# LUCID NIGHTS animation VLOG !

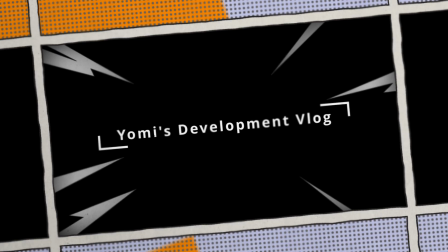0:00 Welcome to my development vlog for my video animation Lucid Nights.
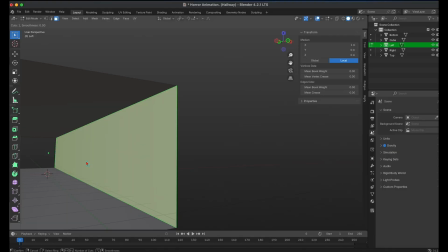0:08 I hope you enjoy this vlog. It's going to be a very quick time lapse of me building Lucid Nights.
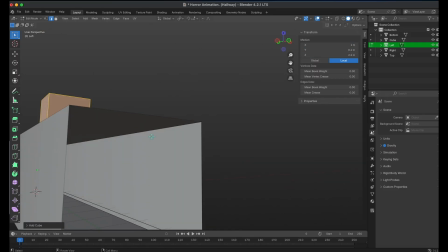0:16 It's going to show all the assets I created, basically a step-by-step process of how I created each asset.
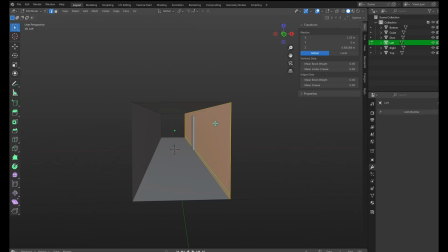0:27 Here you can see me creating the corridor scene, which for me is my it's the most scene I'm most proud of anyway.
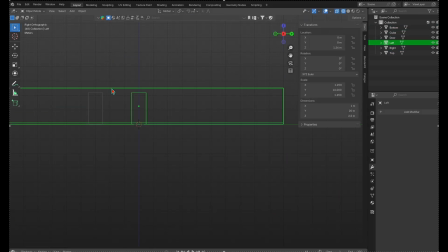0:36 I'm very proud of that scene because every single asset was created by hand by me, and I modeled them very slowly. It took a long time to create.
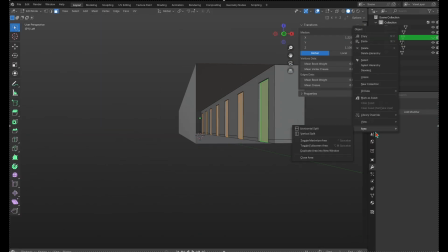0:48 Obviously I could have worked faster if I knew what I was doing, but I was just freestyling, learning on the fly, learning new concepts.
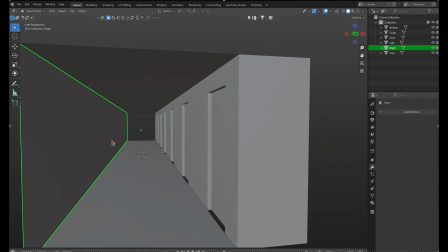0:57 I was learning Blender as I go, learning new things. I actually enjoyed making this because I learned way more than I thought I could do.
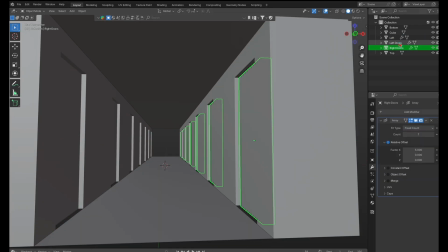1:04 And
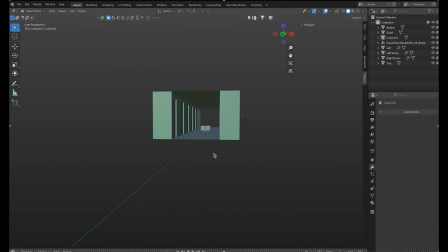1:08 yeah, I really enjoyed creating this scene because it actually
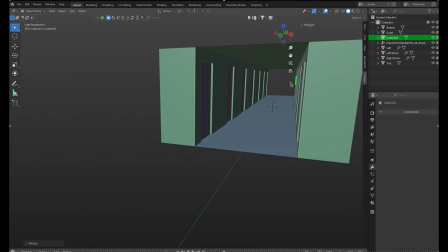1:12 challenged me a lot because I've not really done 3D modeling that much.
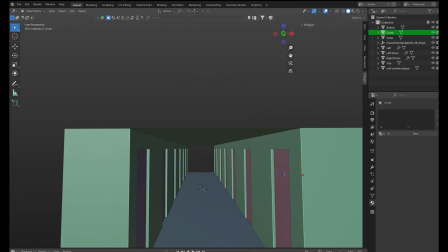1:17 I'm more like a, ready-made asset type of guy. I just like to pick stuff from pre-made fabs.
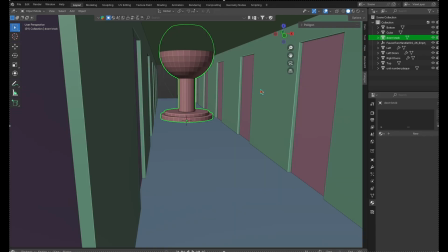1:23 But I thought to challenge myself this time and actually create every single asset in this room, in this corridor scene,
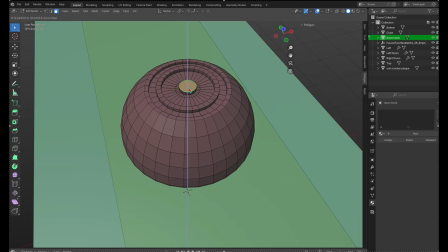1:29 which is why I'm actually very proud of how it came out, because it's actually the best scene in the whole animation,
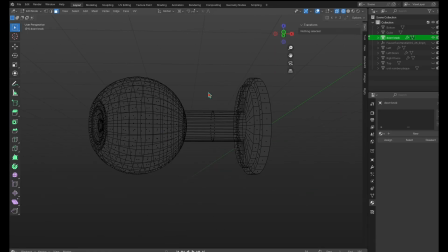1:35 I think anyway, because it looks really polished.
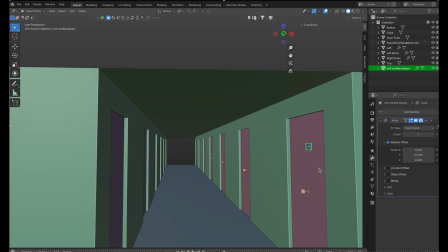1:38 And I think it's because I created them by hand, so I had the creative, freedom to make it look exactly how I wanted it to look.
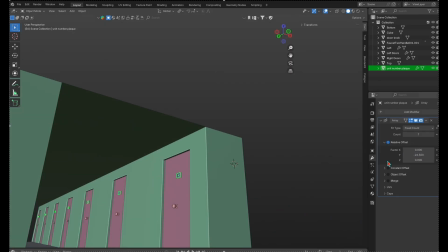1:47 And obviously the animation might have trailed off to a bit of a comedic
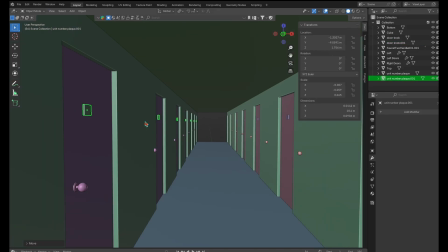1:53 narrative at the end, and that was because of a time constraint. I didn't have enough time to actually carry on just creating a horror scene, because as you can see,
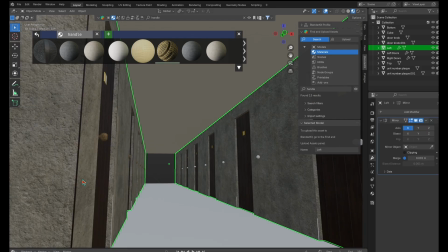2:01 this horror scene took a long time to create because I had to make everything look like creepy and dark and make it look similar,
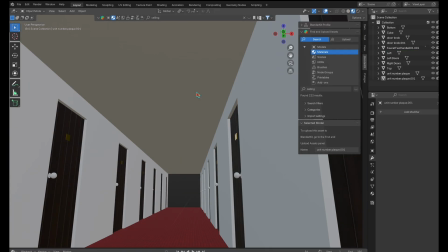2:10 but then it took a while. But at the end of the day, I enjoyed creating it.
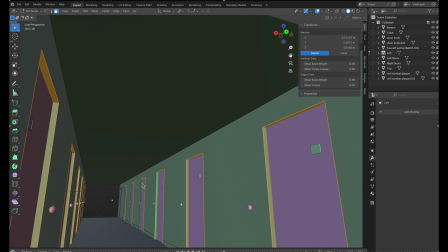2:15 It looked really good, it came out nice, it came out really polished, and I was proud of it.
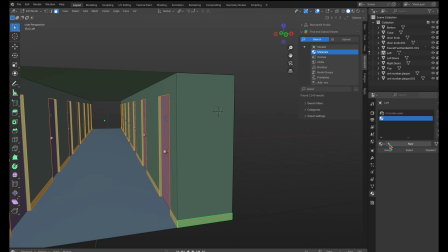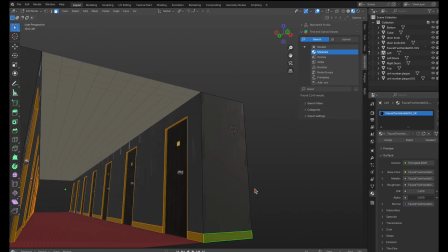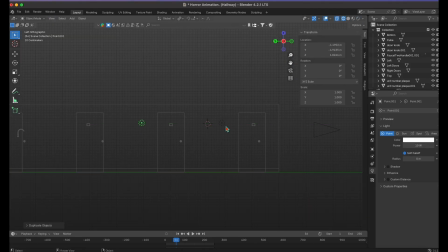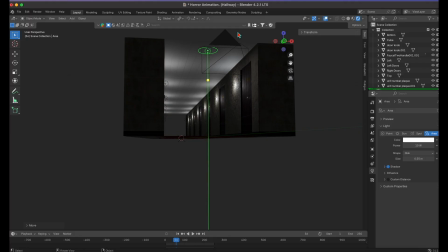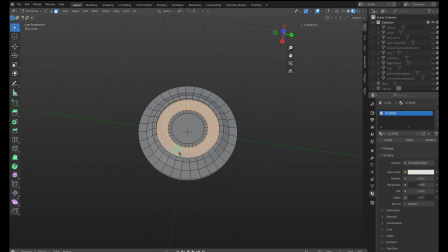2:51 So here you can see me adding more lights to the scene to actually now start to get the creepy vibe from the room.
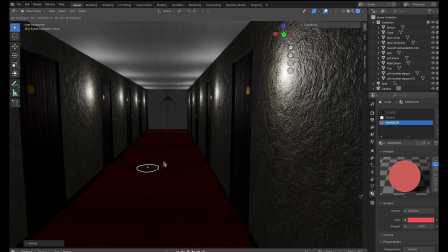2:59 And this is when the things start to get a little bit obviously a little bit difficult, because trying to make the lights
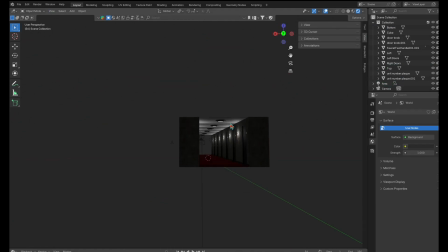3:06 actually look creepy without being too bright but still illuminate the scene enough for you to see what's happening was a bit of a challenge.
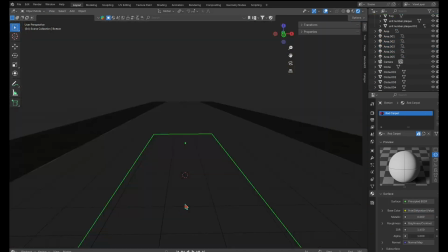3:14 But at this point I've already got it down. Obviously it took a while to get to this stage.
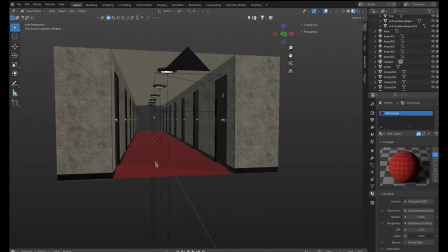3:18 It was looking like this before, so I had to polish it up, and then it started to look much better.
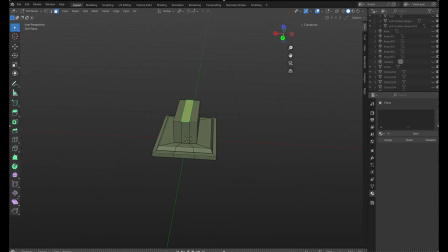3:23 But when I had the lights in the way I liked it, I continued to work on more lights and more shapes and more, just to add more assets to the scene.
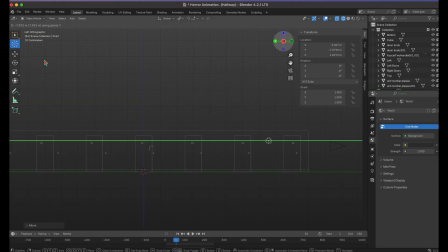3:30 And I really enjoyed this process as well, because obviously it shows that I'm actually thinking like an animator and thinking,
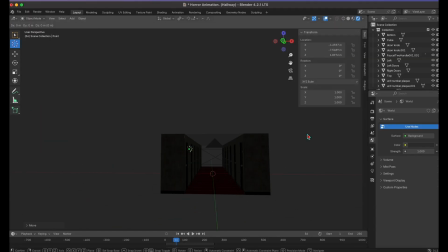3:37 how is this going to look to the audience, and how is this going to
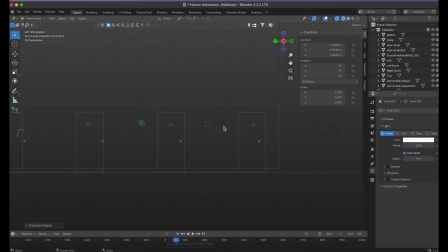3:40 come across, and how can I get them to feel a bit creeped out without really doing too much, just using lights and cameras. That was the whole point of my animation, to not really use like a character running around scaring people,
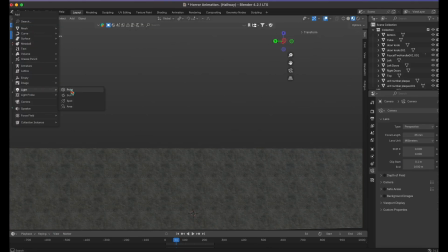3:52 just to use like the camera itself and the lighting and sound to create fear in the audience.